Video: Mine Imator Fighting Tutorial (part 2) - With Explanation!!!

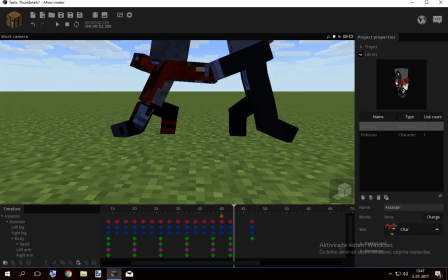(16:52)
So, yeah, now it doesn't look weird, but the body's in an awkward pose, which I had to fix.
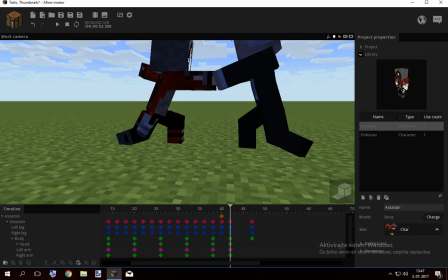(16:57)
So, yeah, that's good, that's good. So I like this, where this is going.
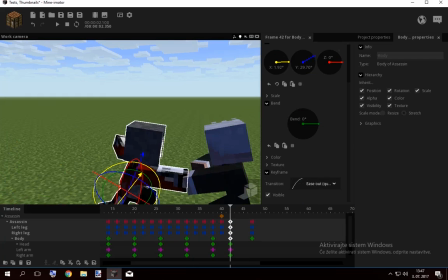(17:04)
Maybe just give it a stronger transition because he had more speed in the beginning than he did here.
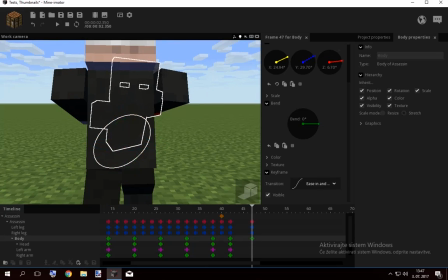(17:10)
Maybe fix the body position like this because he's still going forward.
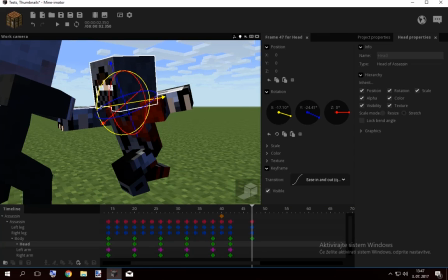(17:15)
Look, it still looks better now than it did before. Maybe make him look it in the eye or something. And this head also has to have the same transition. Not necessary for the arms though.
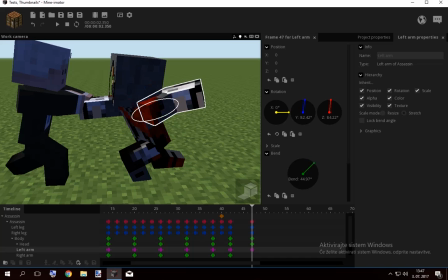(17:26)
So his arm can just go outwards like this.
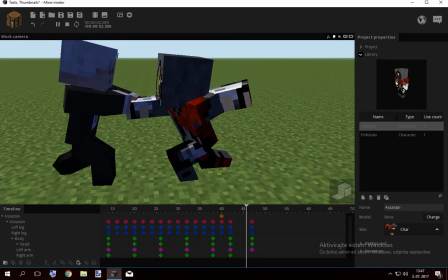(17:32)
Without the A's in and out, please, because he had momentum here and he can just start it over because he had momentum before.
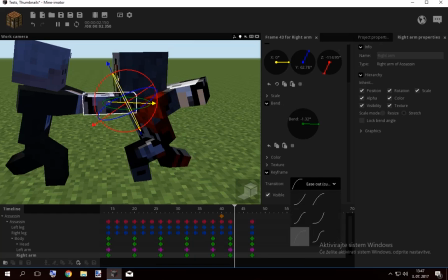(17:40)
Maybe adjust his arm here, of course with an A's in and out. So, and what happened here is he got blocked.
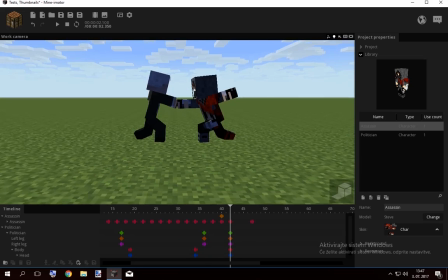(17:47)
And the politician as well has to take the damage in.
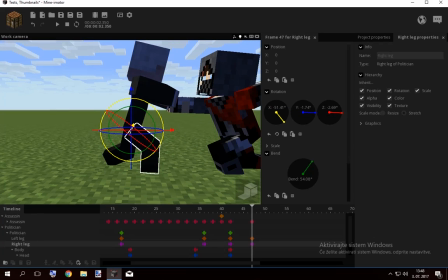(17:52)
I mean, if it's damage what we're talking about. Also bend his legs. This leg has to be bent a lot because he took force on that leg. And put him down. His leg was here. Now we can just move him a little backwards, of course.
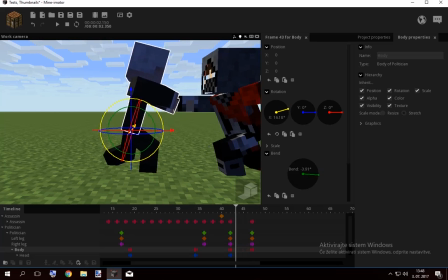(18:15)
Maybe bend his body like he just got blocked or something. I'm not sure myself, you know. His arms were here, so we just put him a little up, so he's still in the same page.
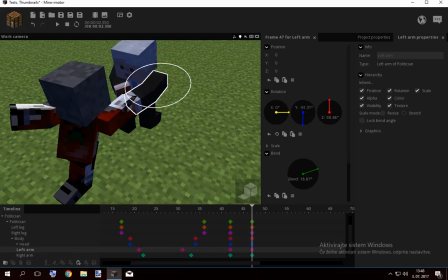(18:34)
Maybe this arm can bend a little bit and put outwards and bend it because he took some impact.
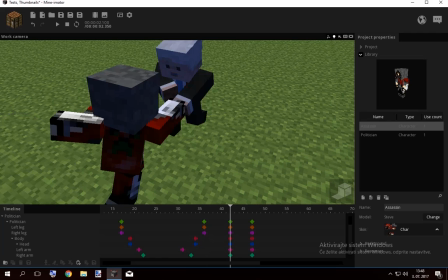(18:40)
Like, also the same transition the other guy had.
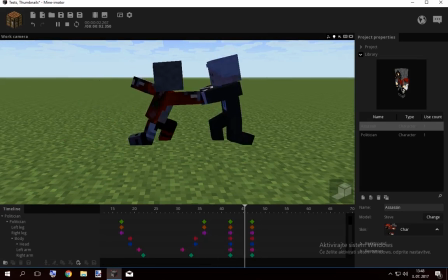(18:47)
So maybe you should make him move a little more back, not forward.
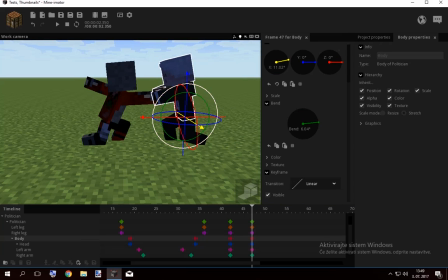(18:54)
So if I try to
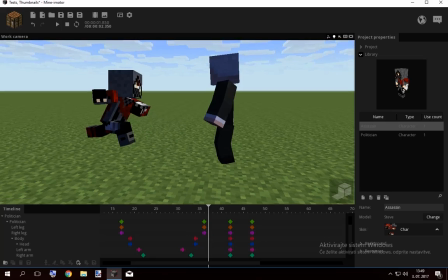(19:00)
look, he moved backwards because he took the punch. This is a sloppy animation, not trying too hard.
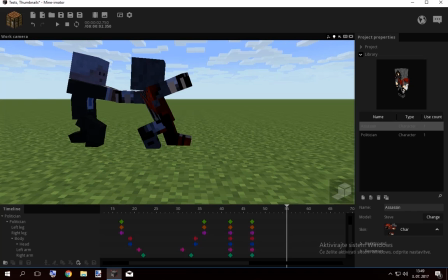(19:08)
And from here, I'm just gonna make him push out, expand his legs,
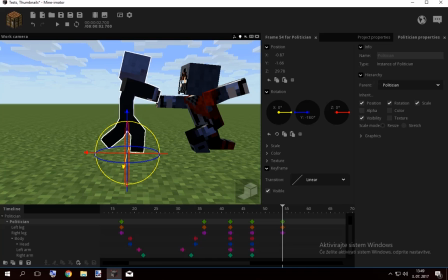(19:20)
make him stand up for himself. This is your life. No one can tell you what to do.
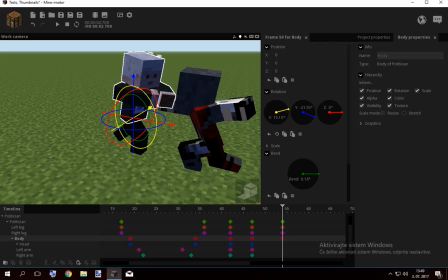(19:32)
He's gonna push him with this arm because this was the main arm, so we turned the body that way to help.
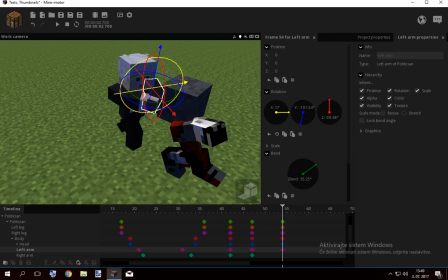(19:42)
This arm has to have it because he pushed him, and this arm can also help.
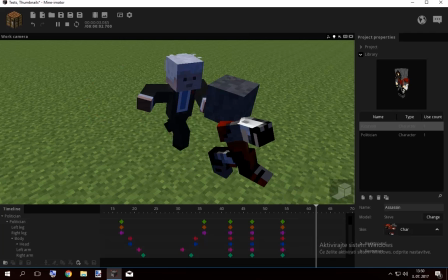(19:56)
Of course, maybe this arm is a little too much, so
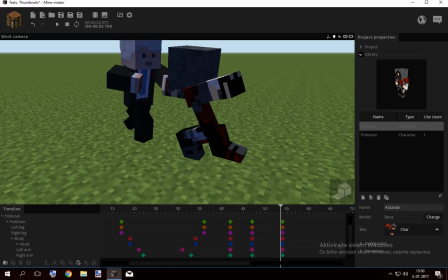(20:06)
yeah, like that, because he's pushing him out, and when he does that, you just make him stop,
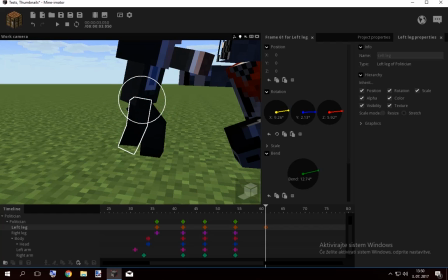(20:14)
make him stand up fully or something, you know, just make him stand up a little more than he is standing right now.
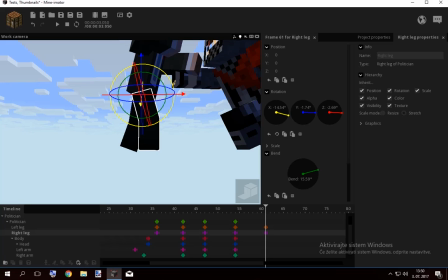(20:21)
My English is making this hard for everyone.
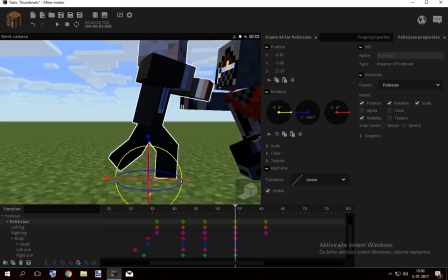(20:26)
Make him stand up like that.
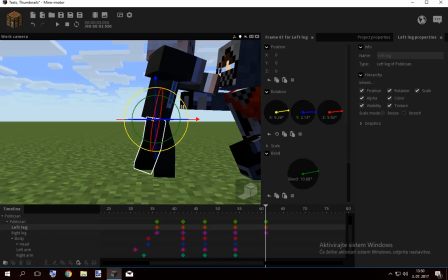Maybe, not sure,
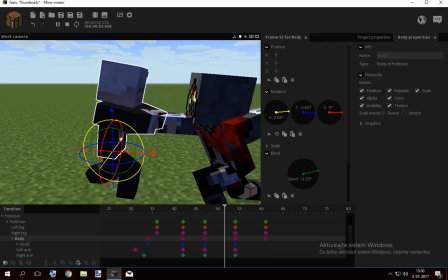(20:40)
and now we have to make him stop his all his momentum he got from before.
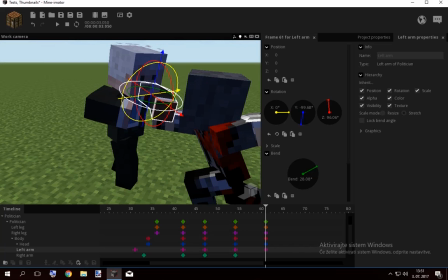(20:49)
So this arm can now bend, maybe go up, a little left, back, and extend.
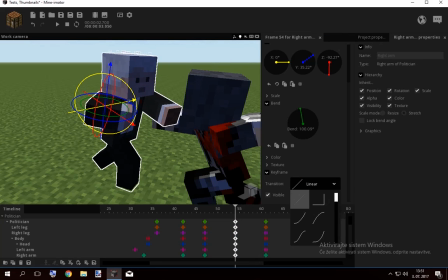(20:58)
If you know what I'm doing here, now I'm just gonna put him in A's out so he stops the rotation.
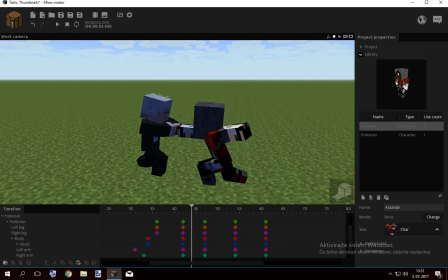(21:02)
So move. It's a little sloppy, but you get the idea.
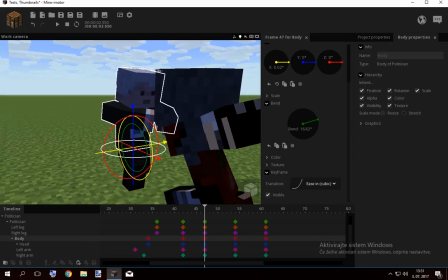(21:09)
So from here, his body could also turn like this.
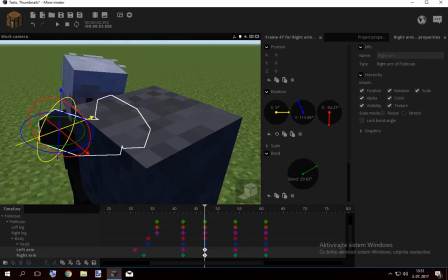(21:16)
You always have to adjust things, and that's what sucks. Now I'm just gonna turn both of the arms at the same time because...
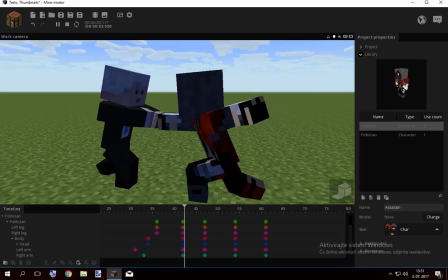(21:24)
yeah, look at what I did. Move. He pushed him out.
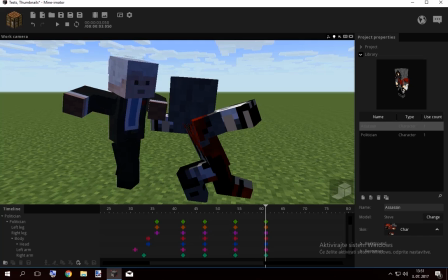(21:30)
All of this move here is a little sloppy, but you get the idea. So I'm just going on like nothing happened. Am I still recording this? Yes, I am.
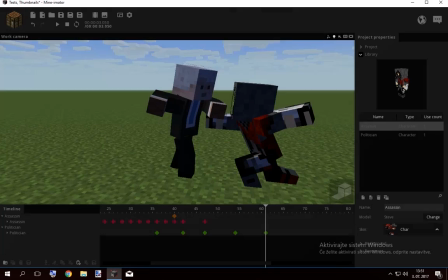(21:43)
I got a new recording software. No, cancel. I got a new recording software and I don't know how to use it.
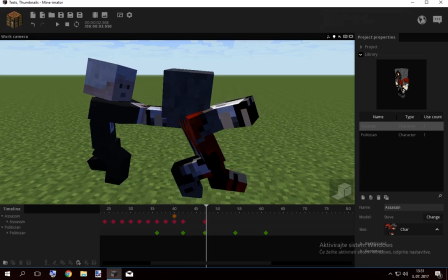(21:49)
Plus I have a new microphone, so I hope the sound is okay here.
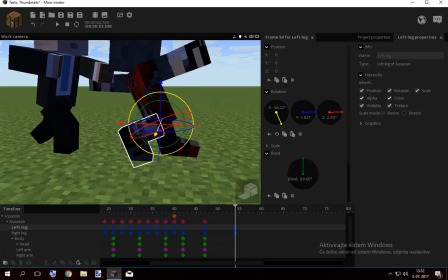(21:57)
Here, the assassin goes, of course, goes a little up.
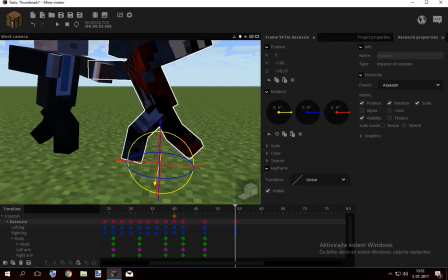(22:04)
The legs extend. Goes to the same place he was.
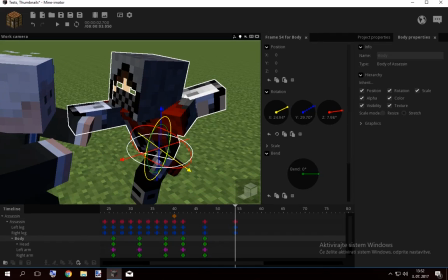(22:12)
Yeah, there. His body's now turned this way. Not so bent, because he's trying to defend himself too.
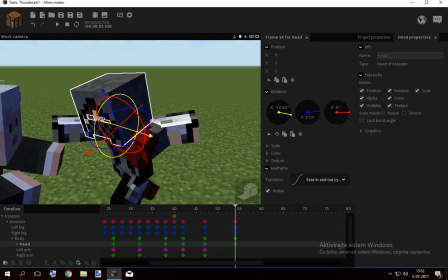(22:23)
The head is also at the target or at the place of impact, which are now the arms.
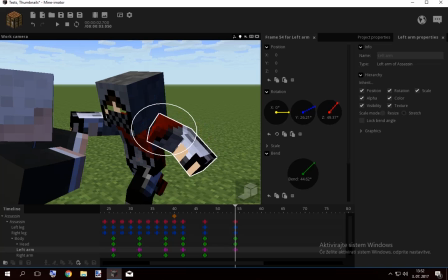(22:31)
Now this arm is trying to catch some balance, so now pulling it in,
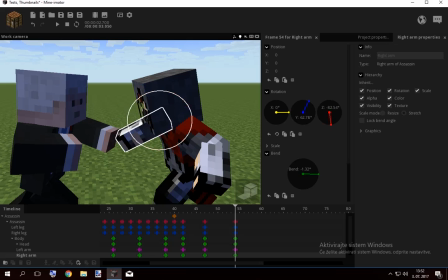(22:36)
maybe rotating it so, like he's trying to catch some balance or something. This arm,
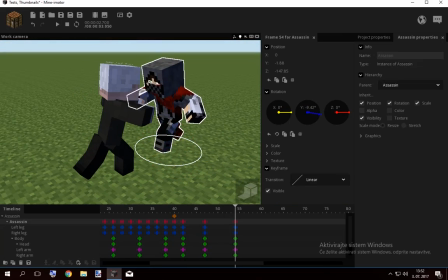(22:47)
maybe we can also rotate him like this and placing him somewhere here.
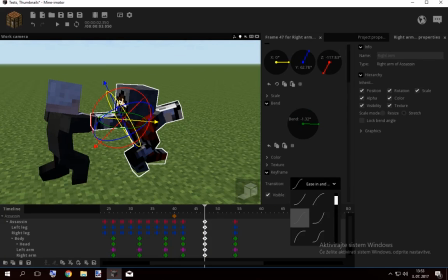(22:54)
And give him the same transition, of course. Yeah, look.
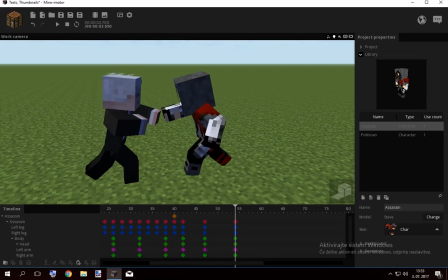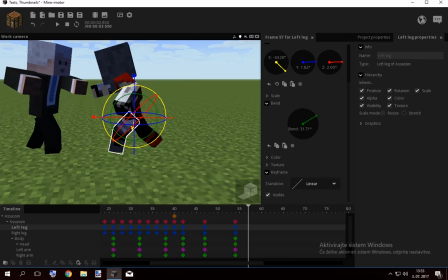(23:04)
And make him step backwards.
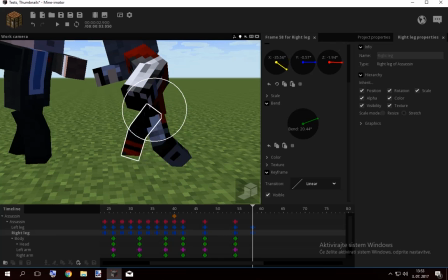(23:11)
So basically I'm gonna make this sloppy because I still have a lot to animate here. So I'm just gonna make him step backwards in a very sloppy style. Just like that. So just so you basically know what I mean.
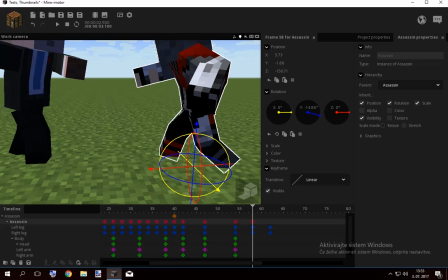Maybe put this closer together. What am I doing, Jesus?
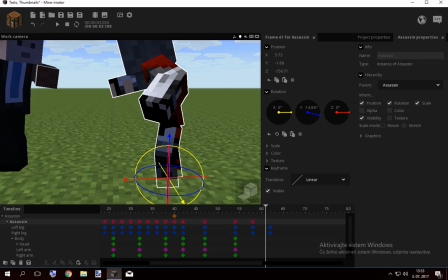(23:37)
So this leg was here, now place it here, make him stand up or something.
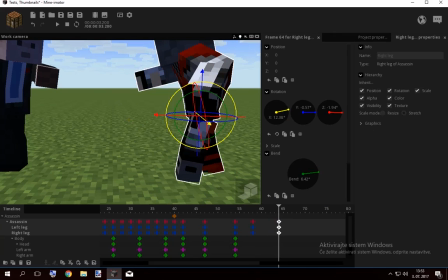(23:45)
Oops. And put this closer. Yeah, you see what I mean. It's not that sloppy, so I could just animate like that, look.
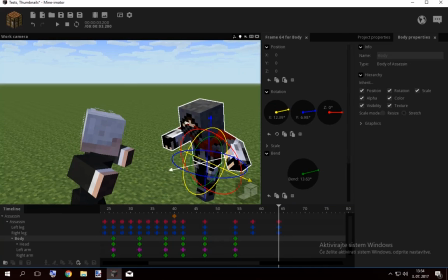(23:57)
And the body has its own transition now. So now the body, he pushed him that way.
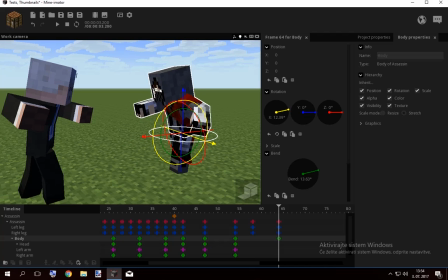(24:06)
Wait, let me just see the physics here. Pushed him that way. The body is gonna rotate in this direction a little bit because that's the direction he got pushed in.
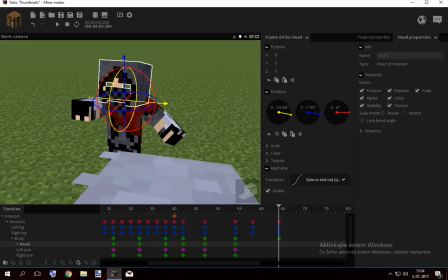(24:13)
Maybe a little up and a little like that, you know. Keep his eyes on the target.
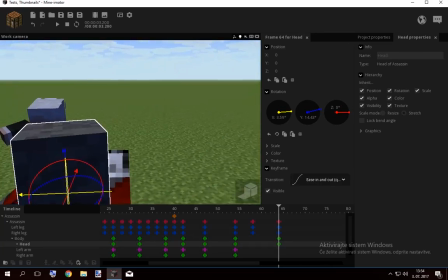(24:21)
Don't want to click the arm, just look at him. Yeah, that's perfect.
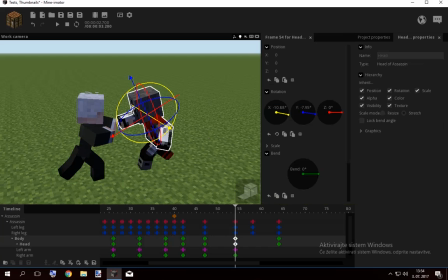(24:26)
Of course, the A's out because now he's trying to stop himself.
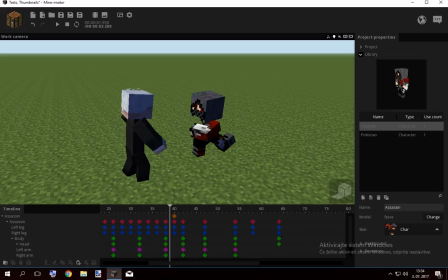(24:32)
Look. Yeah, I mean it's a little sloppy, but who cares?
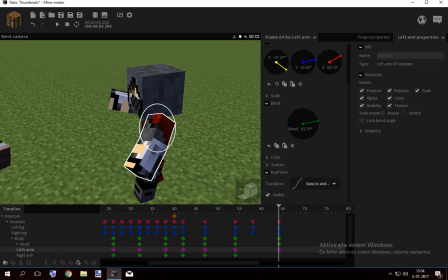(24:38)
This is going like that because he's trying to get some balance.
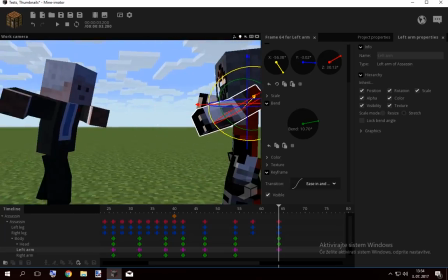(24:46)
He's going backwards. He's putting his arms in front of him, so he catches the balance.
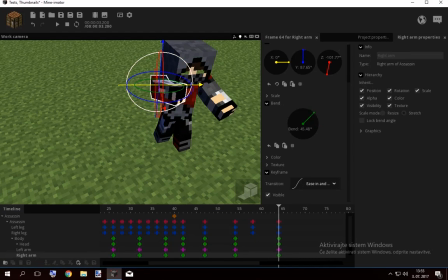(24:52)
This arm can now bend and go back a little bit.
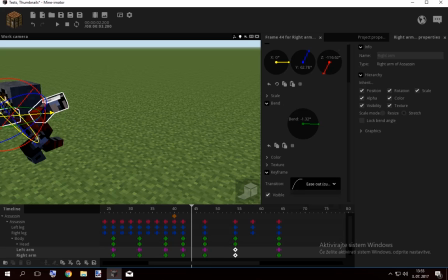(25:02)
Of course, the same transition as before. A's in and out. Maybe just put the arms a little outwards as well, so like this.
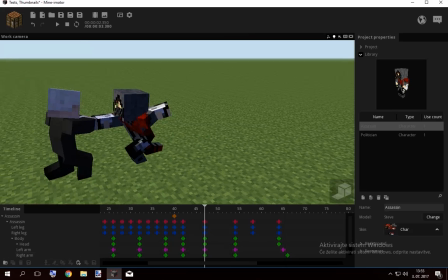(25:11)
Yeah, look.